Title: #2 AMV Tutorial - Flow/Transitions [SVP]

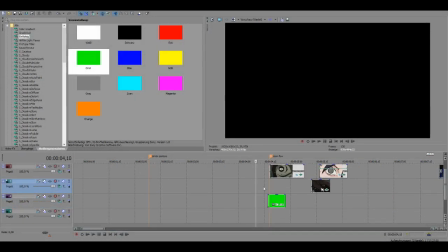0:00 As mentioned in the previous video, I'll be explaining you different transitions and flow techniques. Here I have a few examples from my own edits.
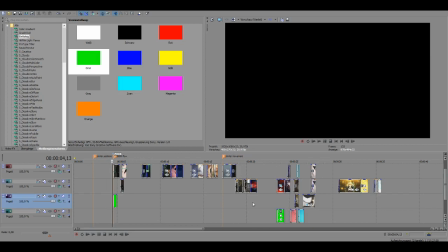0:14 There are a few I really like using, but we'll come to that later.
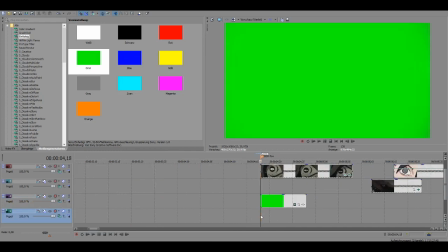0:20 So the few basic ones are like zooming out of characters.
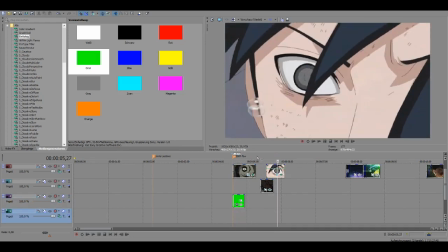0:27 As you can see, this is zoom followed by zoom followed by zoom,
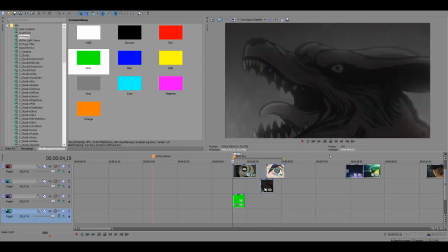0:31 and if you preview this really fast, you can see that this is a really
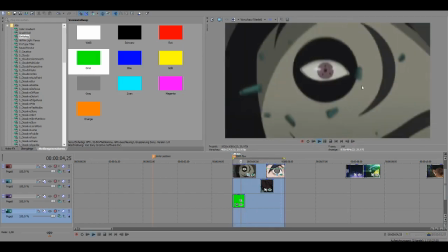0:38 satisfying flow because it just looks very smooth.
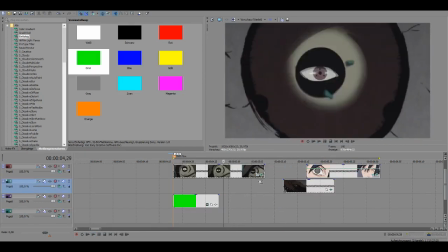0:42 And I wouldn't do zoom flows where you like go zoom out, zoom in, zoom out, zoom in.
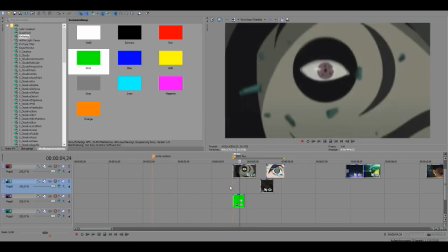0:50 If you're going to do this, just stick to one, like zoom out, zoom out, zoom out.
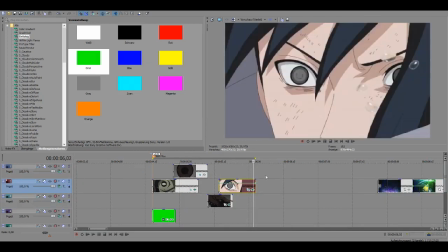0:57 And for example, if you want to finish one of these, I like using a mask or anything.
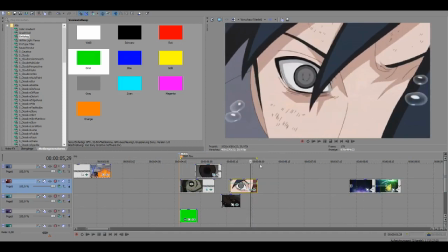1:04 Like if you don't have any zoom clips anymore, or you're tired of the zoom out thing, just like put a mask over this and transition to a new one.
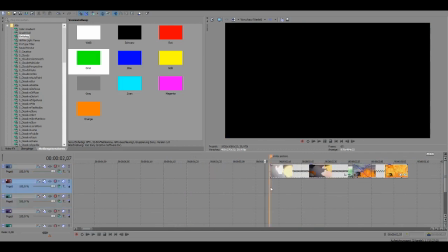1:19 Another thing which is very interesting is let me remove this effect.
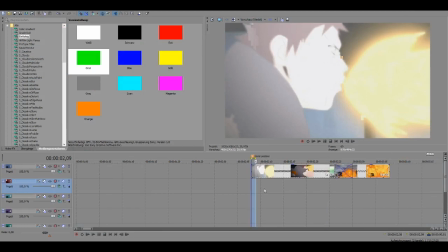1:29 As you can see, he is doing the fireball jutsu.
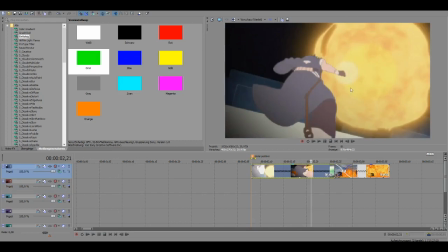1:34 He's just, as you can see, he's moving. Like there's a lot of movement, as mentioned earlier.
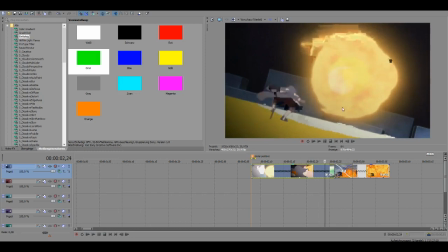1:39 The blurs aren't good. This is a really bad scene. As you can see now, he is in this position, and if you take this clip where Madad is in a very similar position, you can
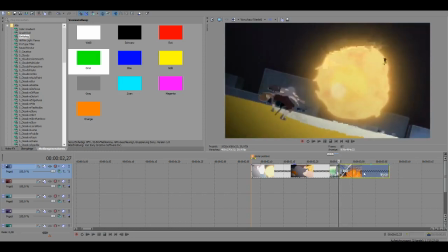1:55 pretty much make it look really smooth, going from
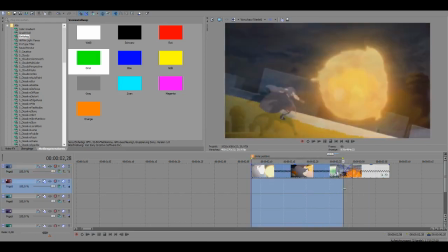2:03 this to this, and it will basically look very smooth, as we can see now.
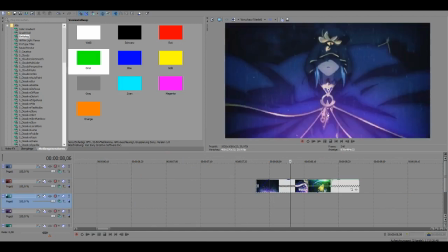2:10 Another example for this is the camera zooming in, and it gets closer to Caster, the character here.
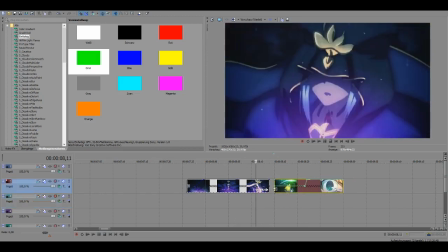2:19 And as you can see, like this is a clip where it zooms towards Saber.
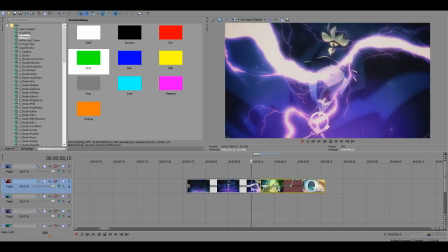2:24 Let me do this, and you can look for a fitting part where it looks like the camera zooming in.
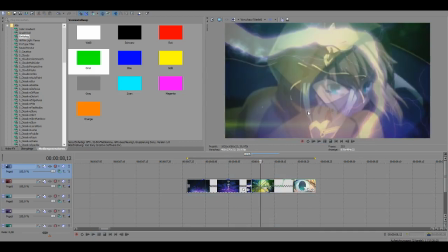2:32 As you can see, they're in a similar position. This is zooming into her face, like this clip is zooming into her face too,
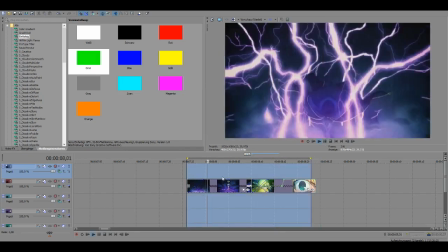2:41 and if we look at that, it just looks really smooth.
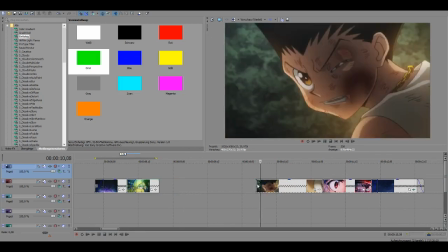2:48 Yeah, another example would be this here.
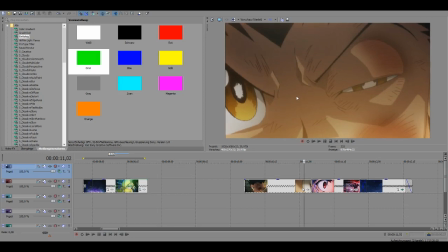2:54 Gon is moving towards the camera, and like exactly here,
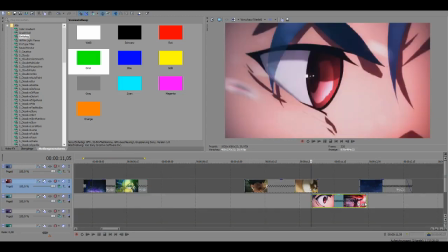2:59 you can see that this clip, they look really they look extremely similar.
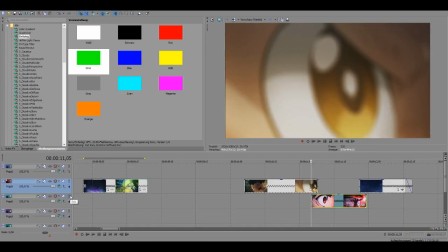3:06 This is a perfect example, and the thing is, I found this the transition was purely coincidence when I did that, but now as you can see, this is perfect.
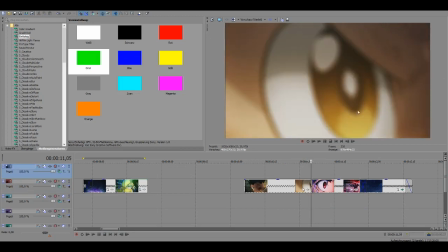3:20 He's moving into the camera and his face is moving to the right side, such as this one where he is moving to the right side.
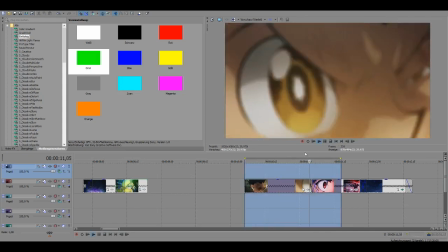3:28 And if we look at this, you'll see what I mean. This looks like, this doesn't even look edited anymore.
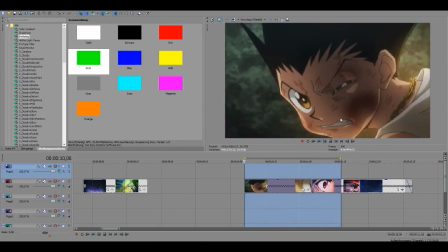3:35 This looks like it's I don't know how to explain it.
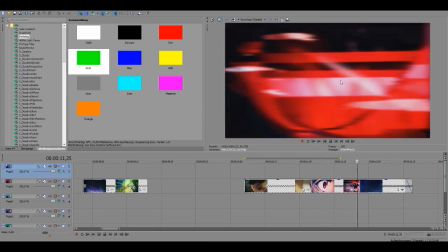3:39 Then what I like to use after this is, like, you can see the screen is getting really red and blurry, and this clip,
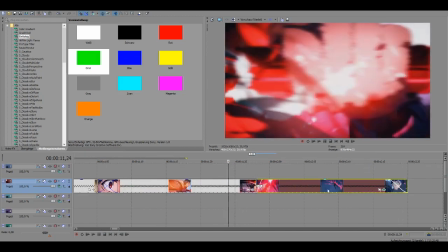3:50 this is really red and blurry too. And if you just like put this here, it will look like this is
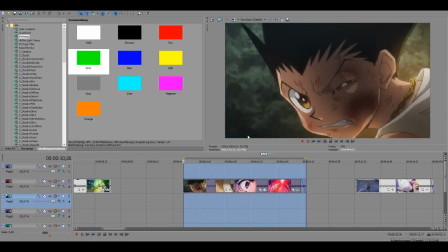3:59 if we look at this, you can see that this looks really smooth. Like, as I said, this looks similar.
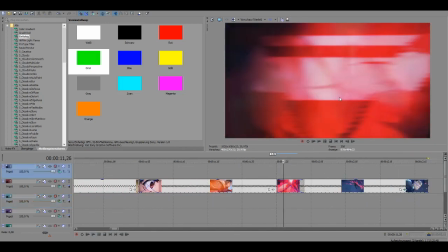4:06 Boom, similar scene, continues, and another similar scene, and you could just like continue,
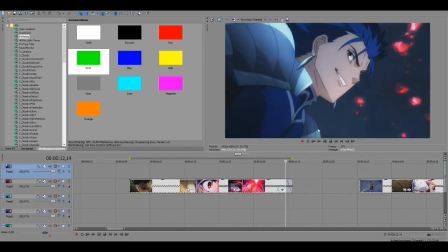4:12 like you could look for a scene where the character is in this position, and blah blah blah.
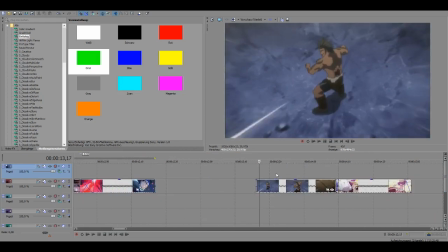4:18 Another thing I like to use is where the character is punching towards the screen,
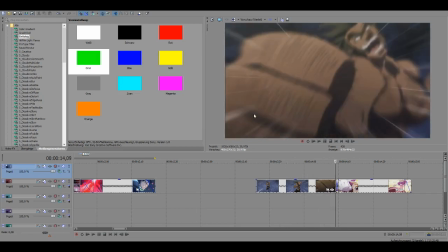4:24 and you can see the punch come really close to the point where the fist is almost covering the screen.
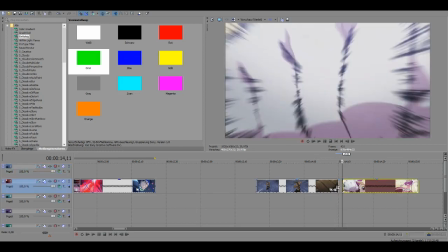4:33 And then I like taking another screen where the character is punching the scene and reverse it.
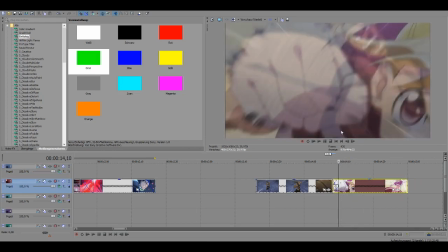4:38 As you can see here, this is reversed, and just blend them in together, and then it looks like he's punching in and she's pulling the punch out.
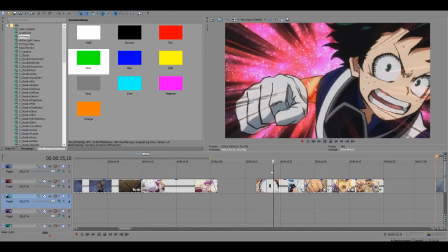4:47 Like yet another example. I'm gonna render this first.
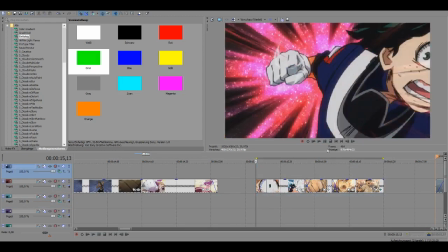4:52 Like, this is better. He's
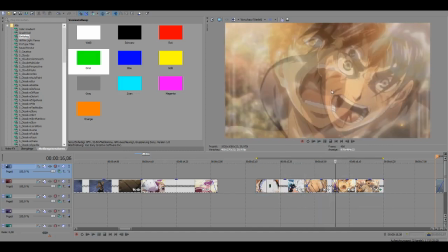4:58 punching the camera, he's pulling his fist out of the camera, and then this clip followed by another clip where they look really similar, because
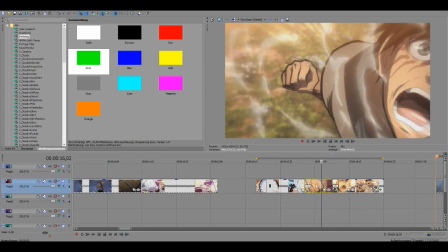5:12 like this is a known scene of the episode.
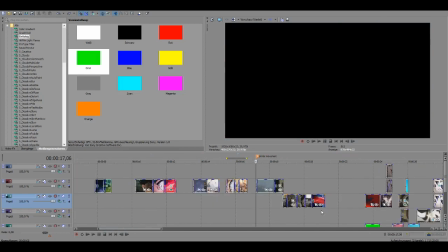5:17 This is another scene, another flow or transition, whatever you want to call it.
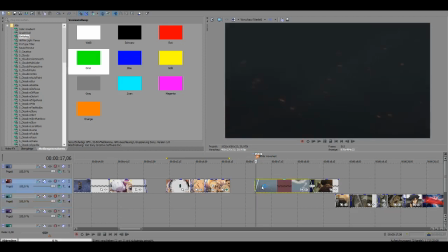5:24 Like a flow with good transition is where the camera is moving in a similar
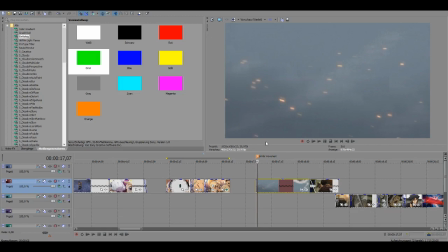5:34 rhythm, or like to the same point.
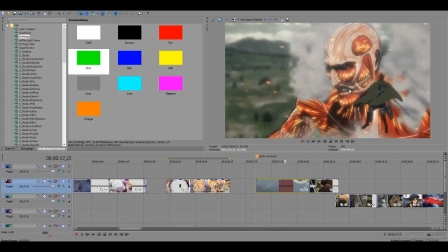5:38 As you can see, the camera is kind of circling around the colossal titan, and let me render this first.
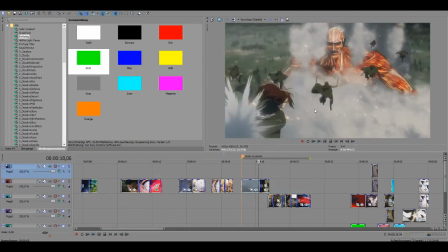5:47 Like the camera is moving, circling around him, then boom, followed by the same
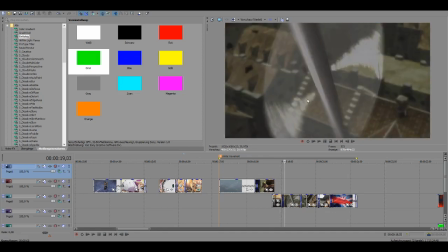5:55 camera move circling around them, and then circling around this thing, zooming in.
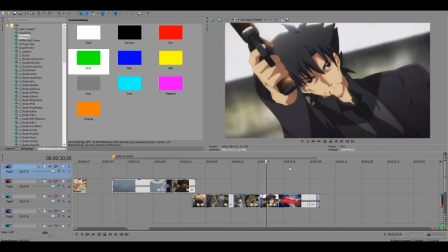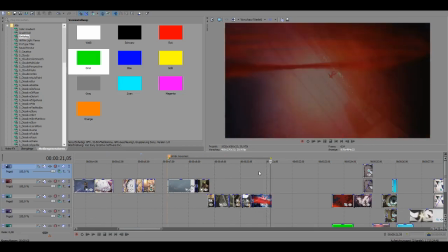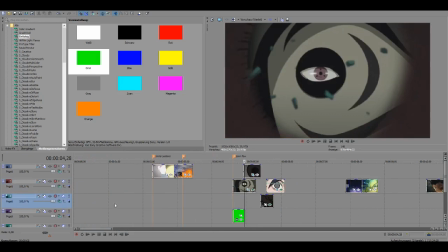6:12 Just like the zoom out,
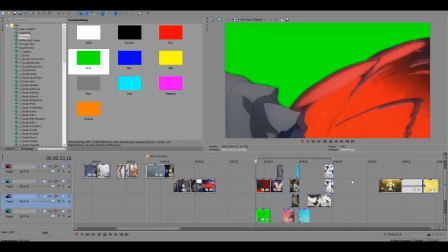6:18 the same, but in a really smooth way. This was in one of my AMVs.
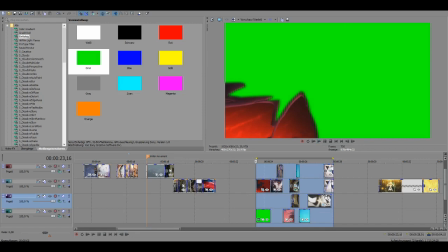6:27 You'll see how it zooms out and out and out and out, and it just looks smooth.
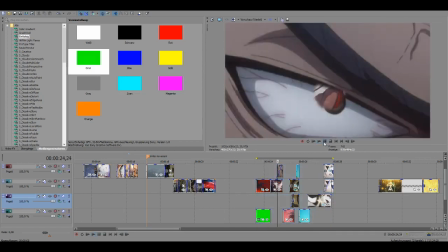6:36 Like this is really good flow, and it always looks good.
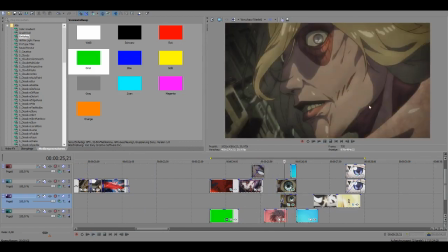6:40 Like you can see zooming out, boom, zooming out, character coming in, zooming out,
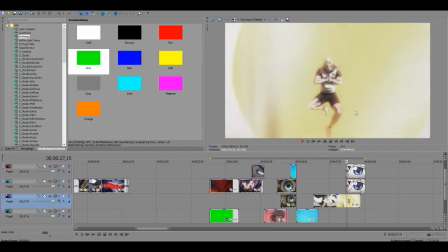6:49 clap, zooming out, eye transition, zooming out. Another example,
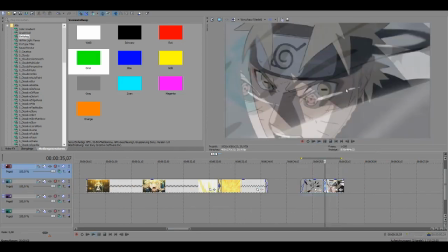6:57 like Madara moving into the camera, followed by Naruto in a similar position, zooming out.
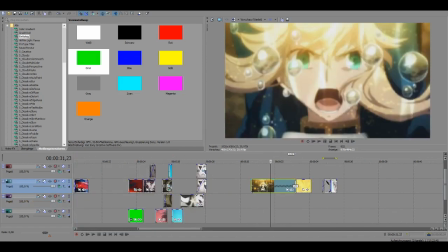7:04 Yeah, I hope you could learn something new. If you have any questions, just ask, leave it in the comments.
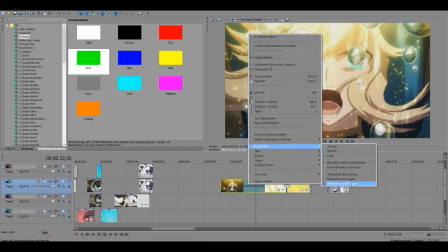7:14 And always never forget turning off resampling if you're using Sony Vegas.
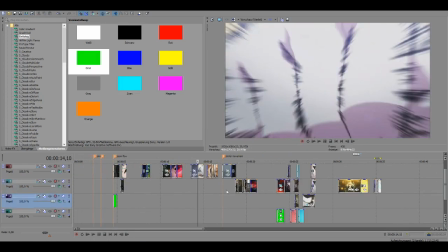7:18 I might do a tutorial about masking and how to make smooth masks. I hope you could learn something new, and peace out.